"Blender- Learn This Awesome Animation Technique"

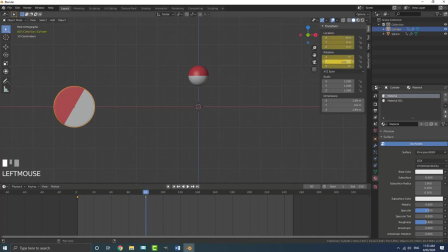[8:18]
So let's just go to frame 80 again. And let's just make this negative 300. So just type in -300 and hit enter and just hit I again. Okay, so that should fix that problem. So let's look at that. And now we're seeing a nice rotation like so. That's looking really good. That's kind of what we wanted.
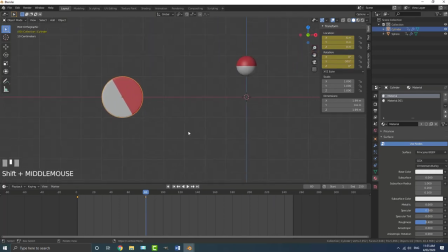[8:36]
Now, the reason I went with a value of 300 is because I found that it slides to anything more than that and it starts kind of sliding. It doesn't make sense. And anything less than that, it's moving faster than it's turning. So this isn't, I didn't do any math on this. I kind of just did it till it felt right, but I'll quickly show you a little technique.
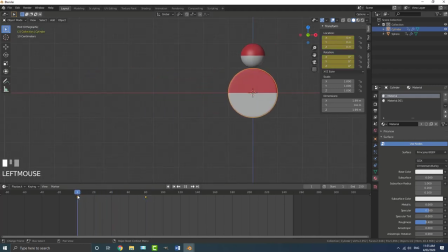[8:55]
So if you just go to frame one, what you can do is go shift A, just add in a cube. And then just go S to scale the cube down, just bring it down here somewhere and then go R45 and hit enter in your front orthographic view.
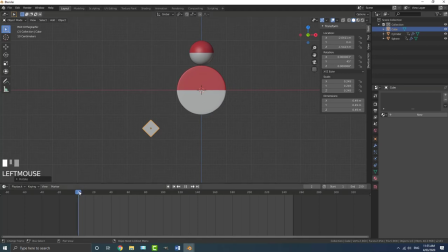[9:07]
And now if you go on your, you go through here very slowly, okay, you go to where this,
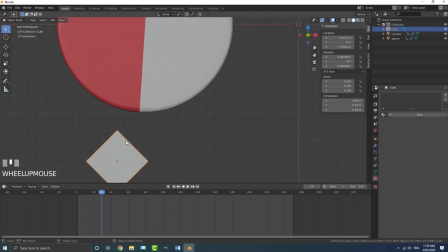[9:16]
these two colors meet, where they kind of touch the grid here, we're going to go G and move this guy here.
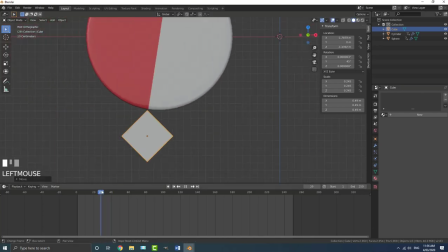[9:20]
So if we kind of go through it slowly, we should see it shouldn't slide too much away from that point as it's moving forward.
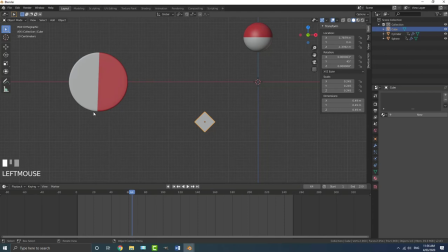[9:27]
And then we can keep moving along till the next point where it comes almost down at a 90 degree angle and go shift D, X, and just move it up to here.
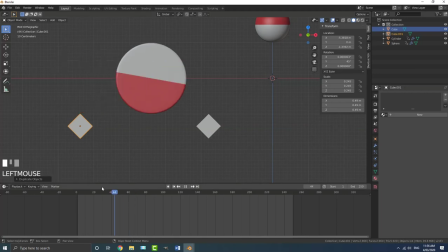[9:34]
So this is kind of like a quick and dirty way to do an animation like this.
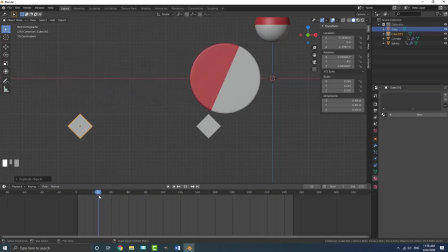[9:38]
A little bit of sliding won't be that noticeable, but if you're really finicky about it, you can kind of like do the math on it, but I didn't do anything like that.
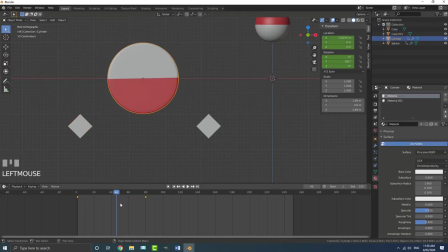[9:47]
So this is just kind of like something you can mess around with. All you have to simply do is just keep coming to AD and just mess around with this value here and keep
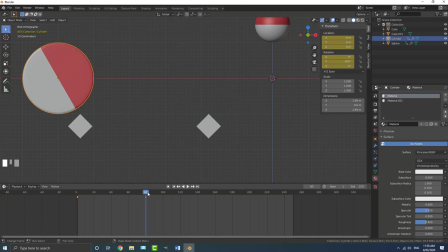[9:55]
getting hitting I until you get something that makes sense and doesn't have too much sliding.
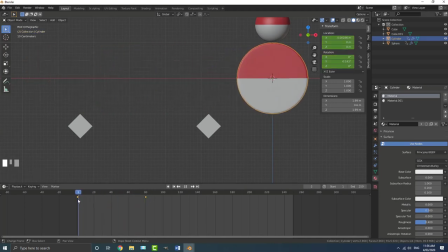[10:00]
Okay, so let's go back to frame one and let's do the same with this guy now.
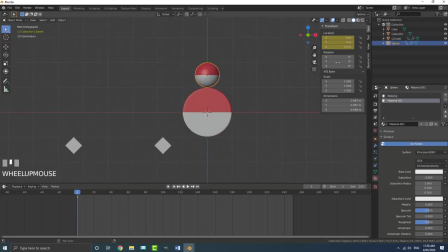[10:04]
What we're gonna do is on frame one, we're gonna go I and just insert a rotation keyframe. So now we have a location and a rotation on frame one, and this is slided to frame 80. And from frame 80, we're gonna go G, and then we're gonna go X,
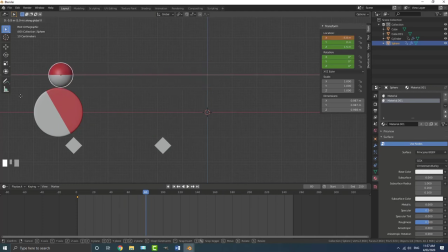[10:19]
and just gonna drag to the side, holding in control to it snaps just right above this.
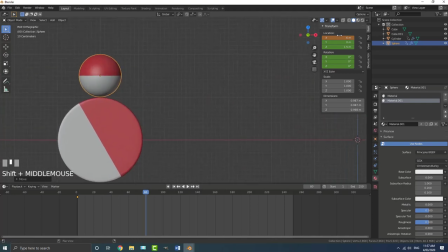[10:26]
Or otherwise, if you wanna be more accurate, just come here to the location, and you can type in -6 and hit I. So this is hit I hovering over here, and insert a keyframe on frame 80.
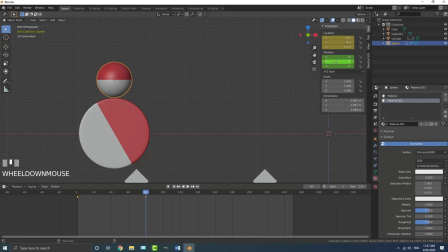[10:37]
And then what we're gonna do is the same thing on the Y value, but with this one, we're gonna go and type in 360 and hit enter and then go I. And with this one,
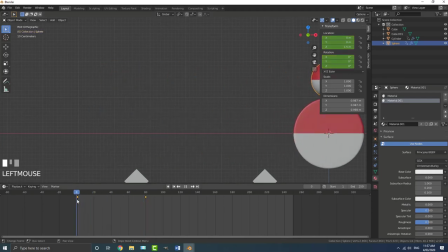[10:48]
we wanna, the reason we're not doing negative, because this one is sitting on top of this sphere, it's gonna be rotating the opposite way, if that makes sense.
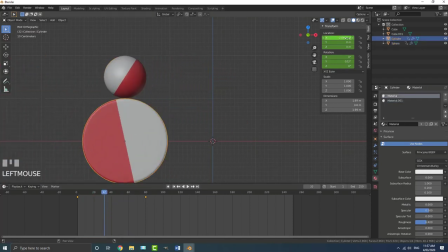[10:57]
So that's why we're doing that. So in this one, both of them have a negative value on the Y rotation and the X location.
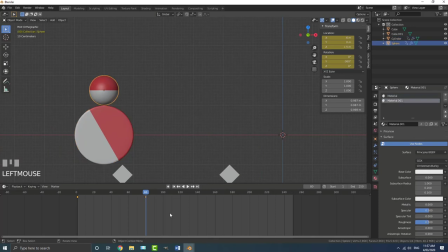[11:03]
But with the top one, we wanna make that one different because it's kind of like the opposite reaction.
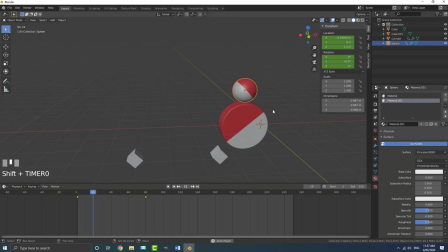[11:09]
So we should have this, it should look, it should make sense.
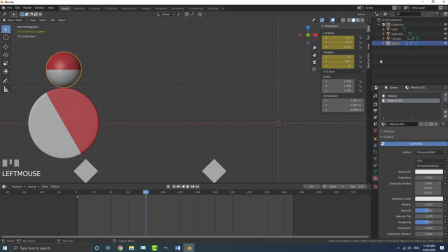[11:14]
If, like I said, if you have any sliding, what you can do is just come here and adjust this value and hit I on frame 80 till it makes sense.
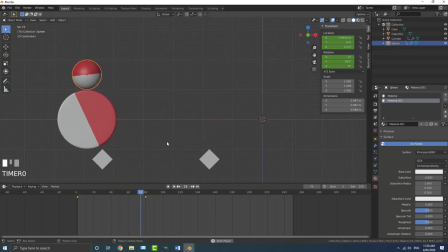[11:21]
But I'm gonna leave it at this. That's a nice little satisfying animation. And what you can simply do is hold in shift to select both of them. And then you can go and just box select these first vertices and go shift D and just drag them to frame 160.
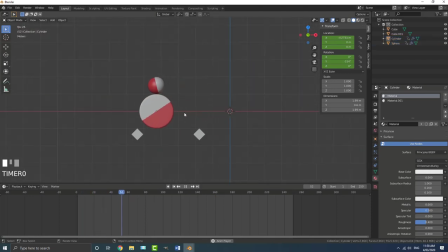[11:36]
So what we're gonna have is this. It's gonna come over here, nice and slow, and then ease in and ease out back. And because by default, Blender should be doing a busier interpolation on this, it should look quite smooth.
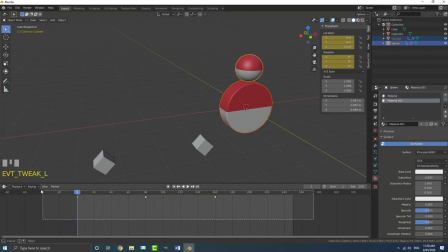[11:52]
So what we can do is just make sure, so just select both of them again, select all of these keyframes here and then go T, and just make sure it's bezier, it should be by default. If it was linear, it would just stop too quickly and go back to where it was almost instantly, and that just wouldn't look very physically pleasing nor accurate.
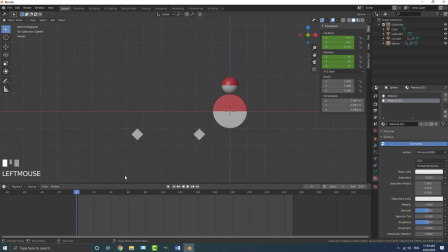[12:09]
So we're gonna go with something like this, it looks really good.
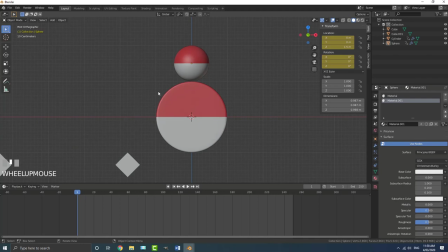[12:12]
So now I'm gonna quickly show you how we can add that empty in here and make it kind of a little bit more interesting.
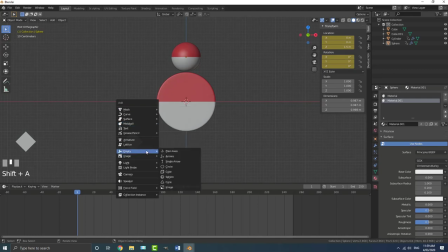[12:20]
So let's go shift A, let's go to our empty here. We're gonna add in a cube on frame one.